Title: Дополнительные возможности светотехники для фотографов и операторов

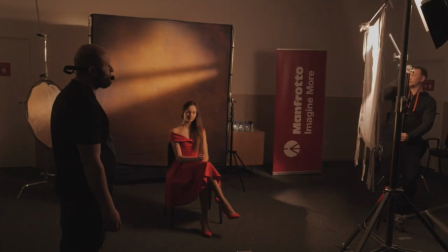[16:09]
Вот у нас мы поставили, у нас так все замечательно у нас есть засветочка на фон они очень красивые вот
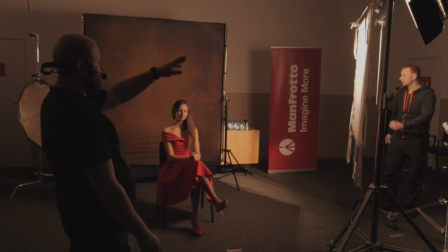[16:19]
видите вот мы флажочком отдельно маленький паразитик закрыли вот эти флаги бывают это маленький флаг бывает побольше
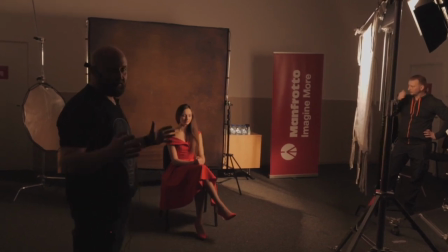[16:27]
размером бывают совсем большие бывают специальные металлические флаги для того чтобы вы когда ставите рядом с очень мощными
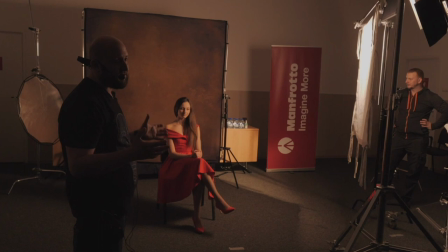[16:34]
приборами там направленными типа парлайта чтобы этот флаг не сгорал есть металлический Флаг специальный в кино используют.
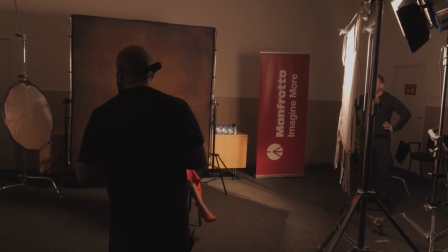[16:42]
Но фотографы в основном с такими работают. Так, теперь у нас есть сеточки.
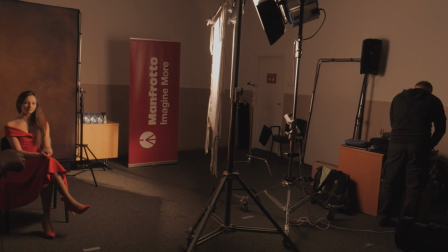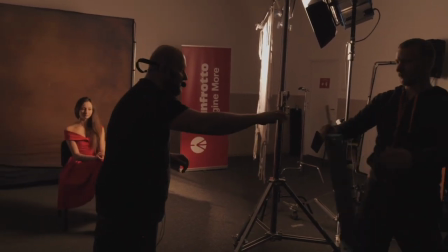[16:56]
Зелёные. Есть ещё какие-то краски? Да, белые.
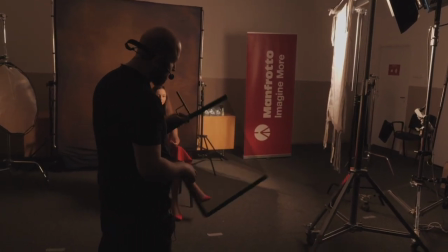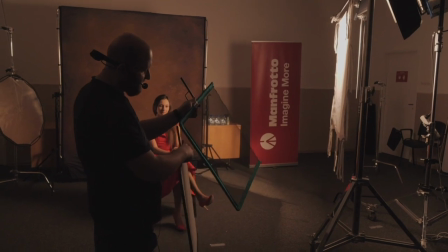[17:06]
Сетки бывают, маркируются они вот здесь, такой цветом рамочки.
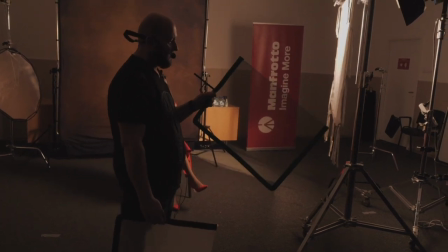[17:14]
Эта зелёная сетка, она одинарная. Если красная сетка – это двойная сеточка.
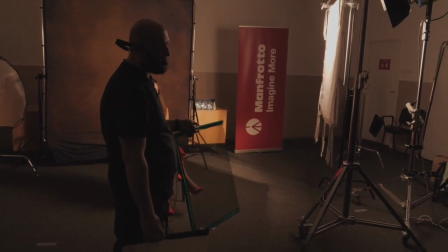[17:20]
То есть одинарная сетка где-то у вас снимет одну диафрагму, а красная сетка… Нет, наверное, одинарная сетка полдиафрагмы, а красная сетка одну диафрагму снимет.
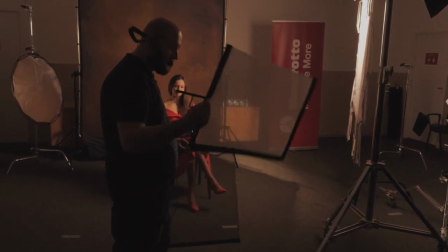[17:31]
То есть там просто текстиль в два раза плотнее. Есть белая сеточка, это из белого текстиля.
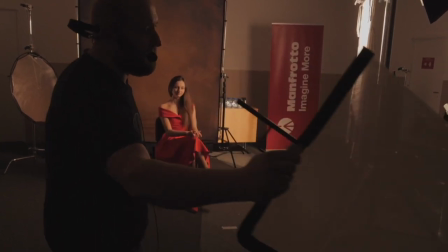[17:36]
Сейчас тоже мы с ней посмотрим. Кстати, очень красиво, видите, диффузион на камере.
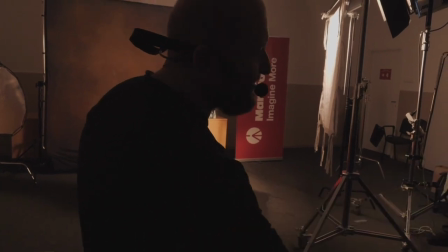[17:40]
Можно открыть, очень красивый рисунок получить.
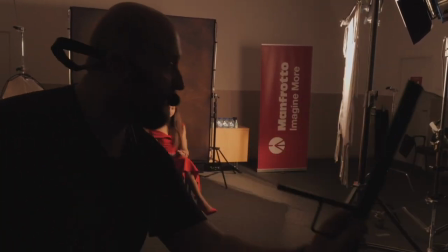[17:44]
Софт-фильтр такой. кстати из черной сетки тоже будет не хуже ничуть смотрите как раз можно
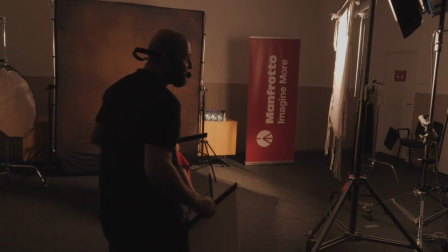[17:52]
как фильтр использовать вообще самый замечательный смягчающий фильтр на объектив это женские чулки
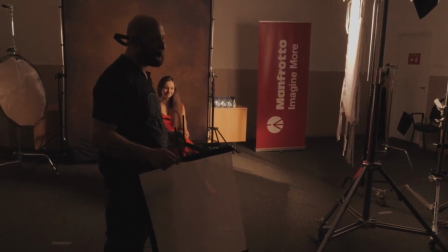[17:59]
можно их подбирать по плотности там поэтому операторы знают что такое дэн 40
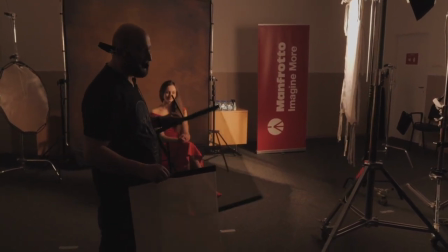[18:07]
дэн как бы совсем мягкий портрет 20 дэн вот это часто в принципе
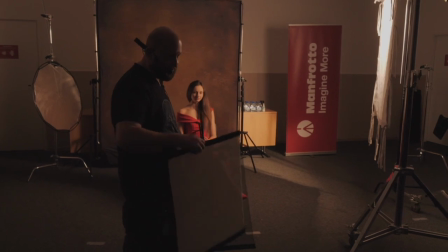[18:13]
сетки реально упаковываются профессионалами упаковываются даже в стекла то есть есть производители которые специальные
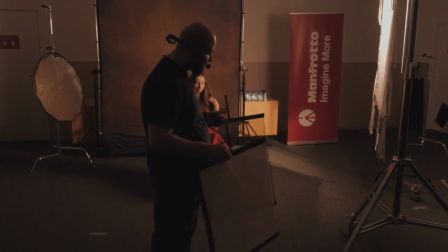[18:19]
профессиональные фильтры сетками как бы производит как диффузионные они используются что мы сеточкой
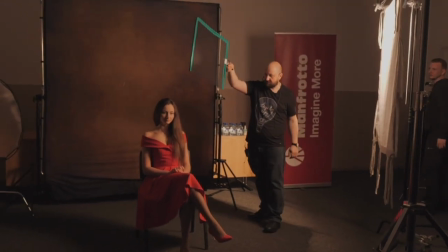[18:25]
можем смотрите я хочу например сделать чуть чуть больше акцент на глаза
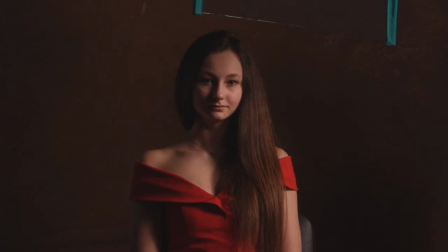[18:30]
видите я чуть-чуть с лобика снял да но жесткой тени у меня нету при этом вообще все что мы ближе к прибору ставим сразу тени у нас получается мягче.
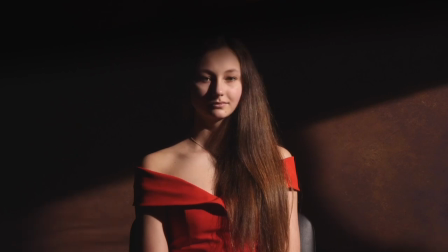[18:45]
Видите? Вот в случае с сеткой, с рассеивателем, со всеми. Ближе к модели мы ставим, у нас будет более жесткая тень.
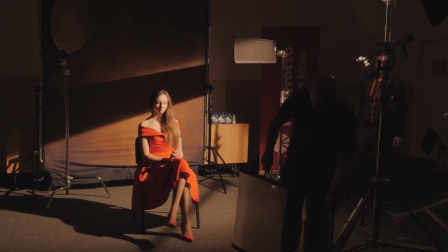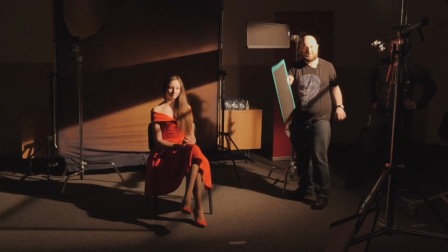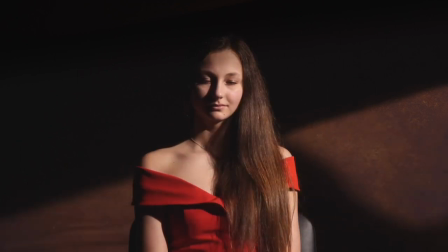[19:06]
Опять же, ближе к прибору он будет мягче, ближе к лике будет более жесткая тень.
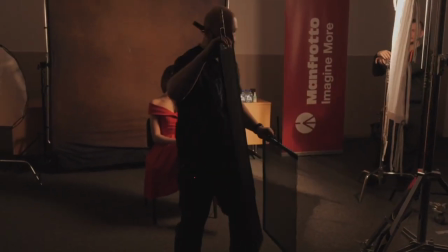[19:13]
Мы можем взять другой флажочек с вами, который называется катер.
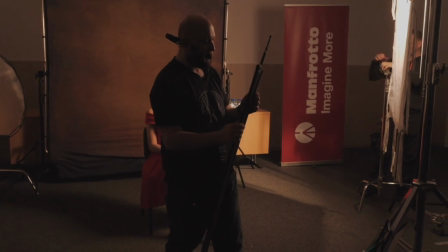[19:19]
Это тот же самый флаг но вот другой формы вот это называется каттер
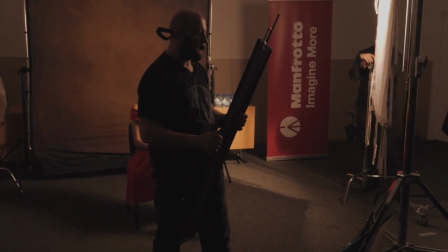[19:26]
которые бывают 10 на 42 если мы в дюйма говорим 18
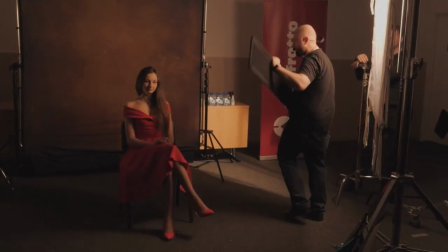[19:32]
на 48 и 24 на 72 вот это самый маленький и вот поскольку у нас свет мягкий
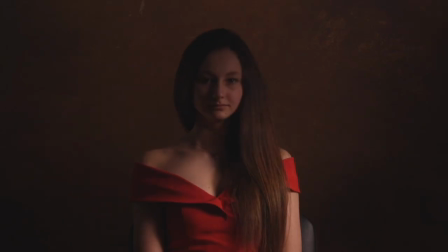[19:38]
к от катера вы уже увидите разницу да есть вот у нас такой чуть-чуть
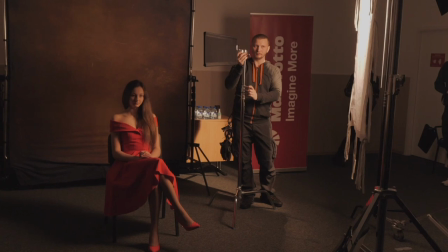[19:45]
притемненный портрете получился лобик мы притемнели Так,
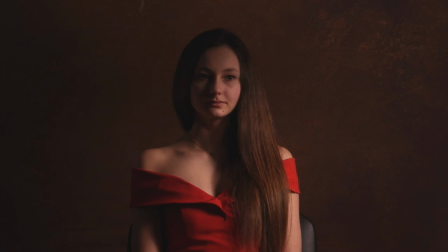[19:51]
теперь давай попробуем еще поближе контровой подтянуть.
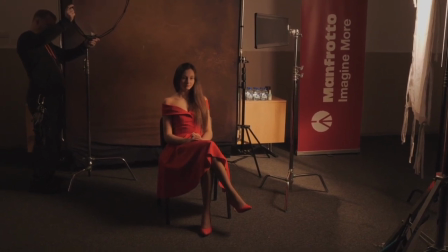[19:58]
Вот, да, вот у нас контровой есть. Да, кстати, сверху сейчас хорошо. Сейчас, наверное, много, да, чуть-чуть?
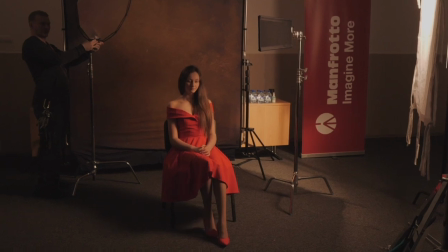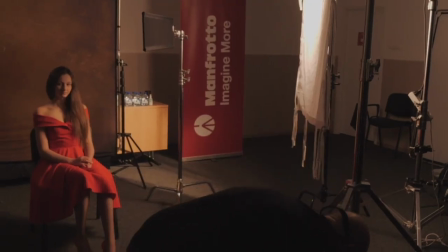[20:13]
Вот мы с вами поставили достаточно много отражателей.